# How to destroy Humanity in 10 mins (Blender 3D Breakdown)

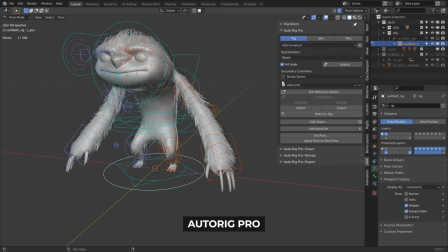(8:17)
It comes with some pre-made limbs ready to use and a lot of automatic functions, such as IK controls,
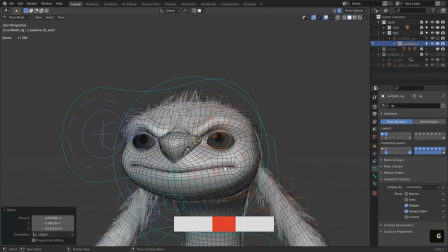(8:24)
eyelid movement, and controls for the face, which I refined using simple shape keys.
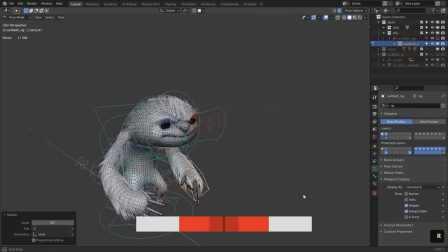(8:29)
I was aware I was not planning any extreme poses or expressions, so I didn't have to make it perfect.
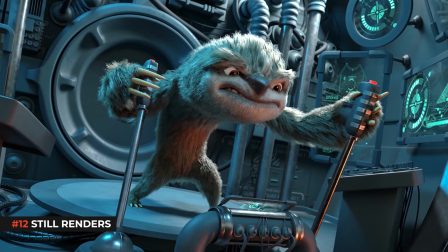(8:35)
I created two main scenes using these characters. One of them is focused on the sloth, and the other one is focused on the robot in a different environment.
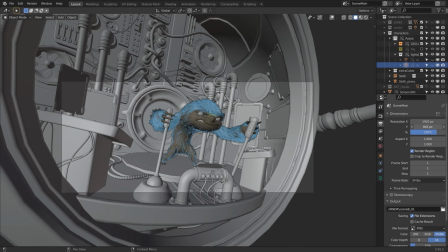(8:45)
For these renders I used a wide format to get a more cinematic look.
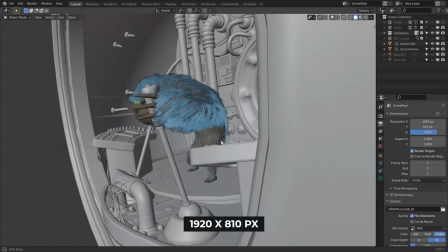(8:49)
The first scene takes place inside of the robot, so I didn't have to model anything new.
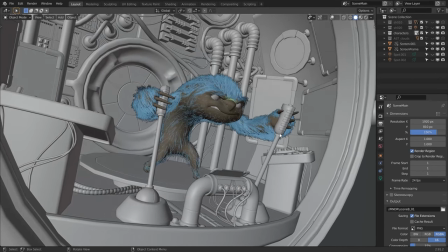(8:54)
All I had to do was bring the sloth and bring him in the right position, and then work mainly on the lighting.
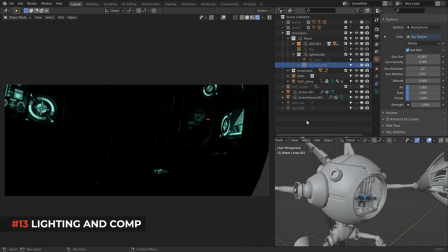(9:01)
Let's do a quick breakdown of all the lights in the first scene. As you can see some of the items inside of the robot already produce light, but it's very subtle and it does not change much of the environment.
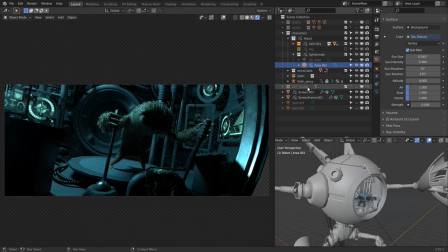(9:13)
First we have a area light, which comes from the side and behind the character. You can use blue or green colors to make the environment more artificial and technological. Then we have another area light coming from behind the character.
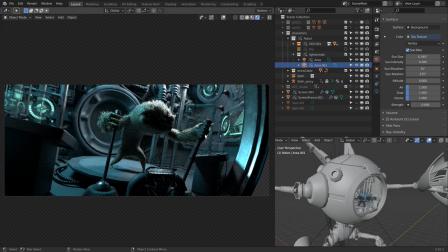(9:26)
This makes the silhouette of the character pop, in this case I use white color to get more color variation. Then I use a spotlight on the face of the character, this also makes some nice shadows around the eyes, which make the character look evil.
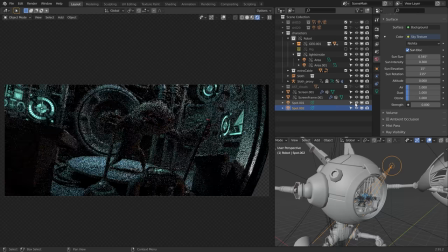(9:42)
I use another spotlight to bring some red colors to the environment.
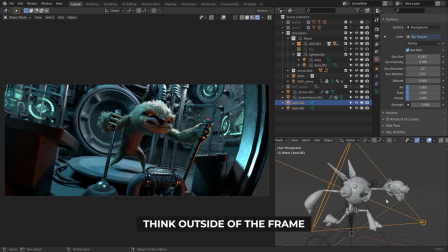(9:46)
Red also works nicely in combination with the blue, and gives the viewer more information about the environment outside of the frame, in this case it could be fire or some kind of explosion. Thanks to this spotlight I also get highlights around the eyes, which gives the character a lot of life.
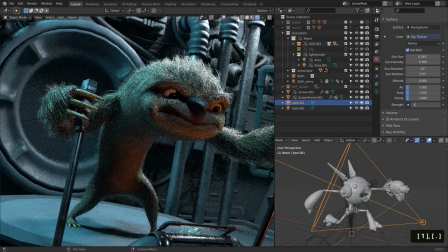(10:04)
And lastly I use an Ishita Sky Texture with low strength to get rid of any extreme black values.
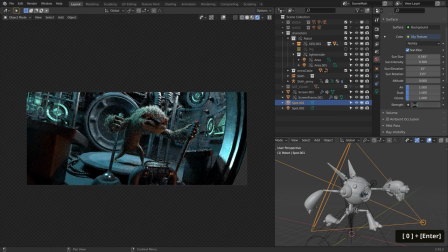(10:12)
One last step for this render was to do some simple compositing,
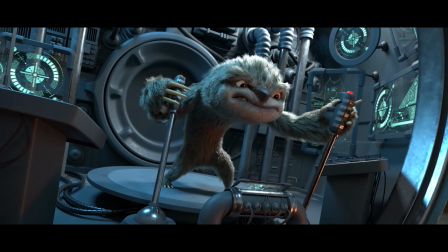(10:16)
it doesn't matter how good looking your render is, it's always going to look better with compositing.
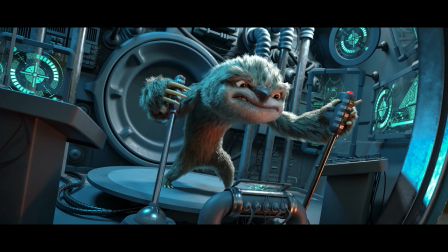(10:21)
You can do it right away in Blender or any different software of your choice, in this case I did it in Photoshop.
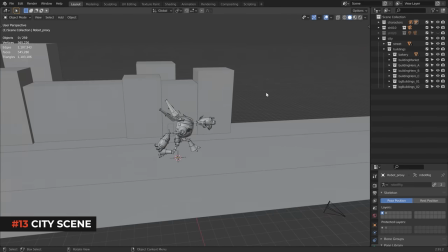(10:29)
The second scene is located in the middle of a city street. As always I started by blocking out each building and figuring out the camera composition.
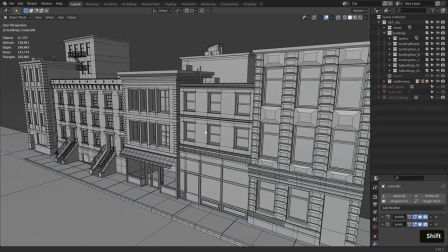(10:38)
Then I could start working on each building individually and creating a clean version of the street before working on the destruction.
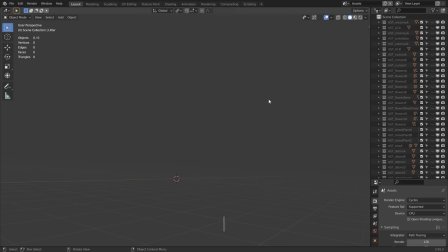(10:47)
To work more efficiently, I used a lot of collection instances. That means I could create a different scene with each individual asset that I would use to scatter around the city.
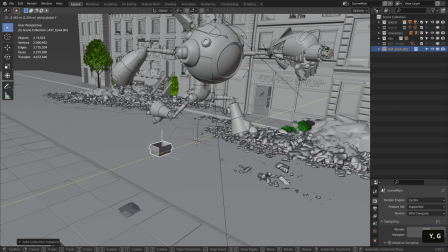(10:57)
This will also save you a lot of memory, and it's going to make this addressing process easier.
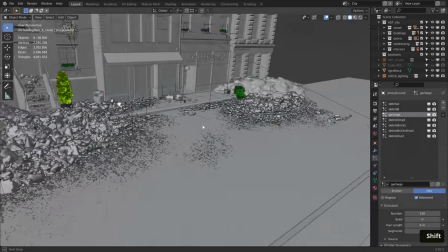(11:02)
To create the destruction, I used the particle system to scatter around bricks and debris along the street.
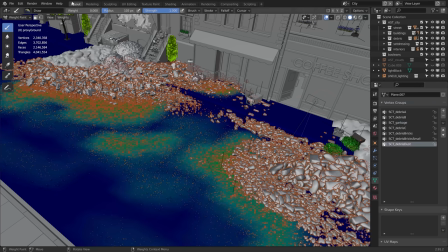(11:09)
I used different layers for different sizes, and I used way painting to paint the position of the debris.
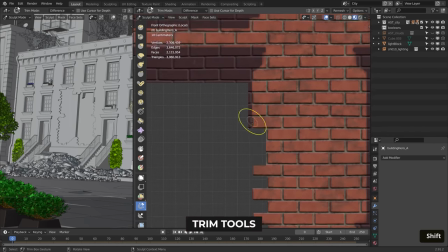(11:15)
To create the hole on the wall, I actually took the texture wall into sculpting mode and used the trim tool to cut the bricks following the texture.
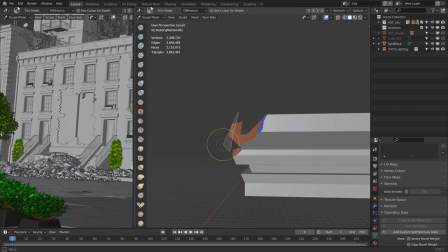(11:23)
I used the same technique on corners and edges of buildings to create damage.
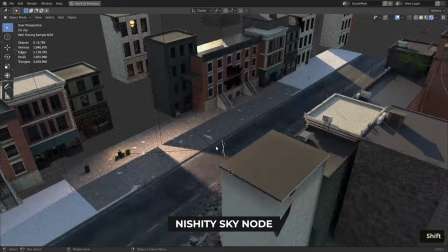(11:28)
I used a sky texture to light up most of the scene, and some area lights and blocking planes to focus the light on the robot.
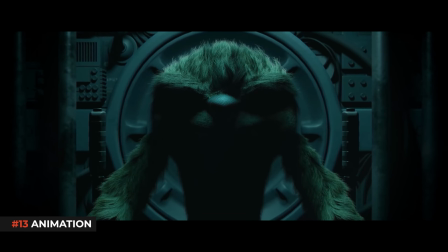(11:36)
At last, we will take a look at the animation I created for the introduction. This animation was rendered completely in Eevee at 4k resolution
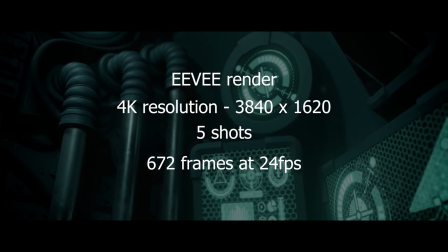(11:45)
and is composed of 5 shots in total with 672 frames.
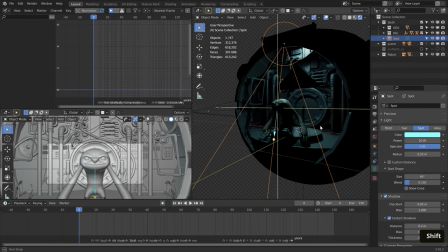(11:50)
In the first shot I kept the lighting from the top to make the character look mysterious.
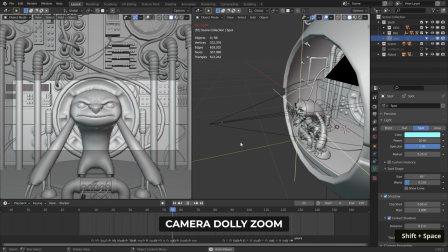(11:56)
I also made a subtle dolly zoom effect with the camera to make the shot more creepy.
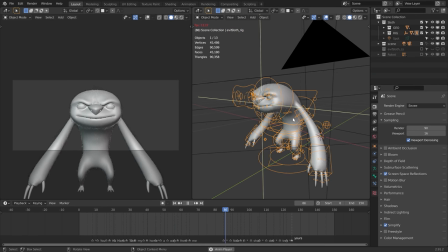(12:01)
To synchronize the lips with the audio I first animated the jaw movement to make sure the timing is right and later I animated the lips.
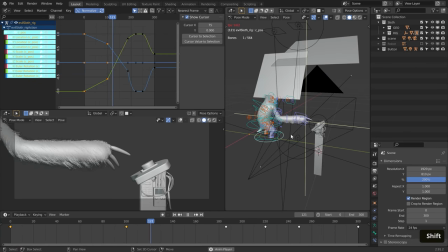(12:09)
In the second shot we can see the slot on his way to press the button. In this scene I only animated the hand going across the shot.
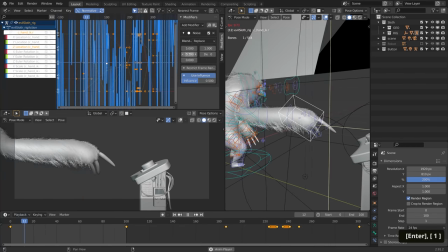(12:17)
To make the hand less stiff I added a noise modifier to the IK control of the hand to get subtle moves and make it more natural.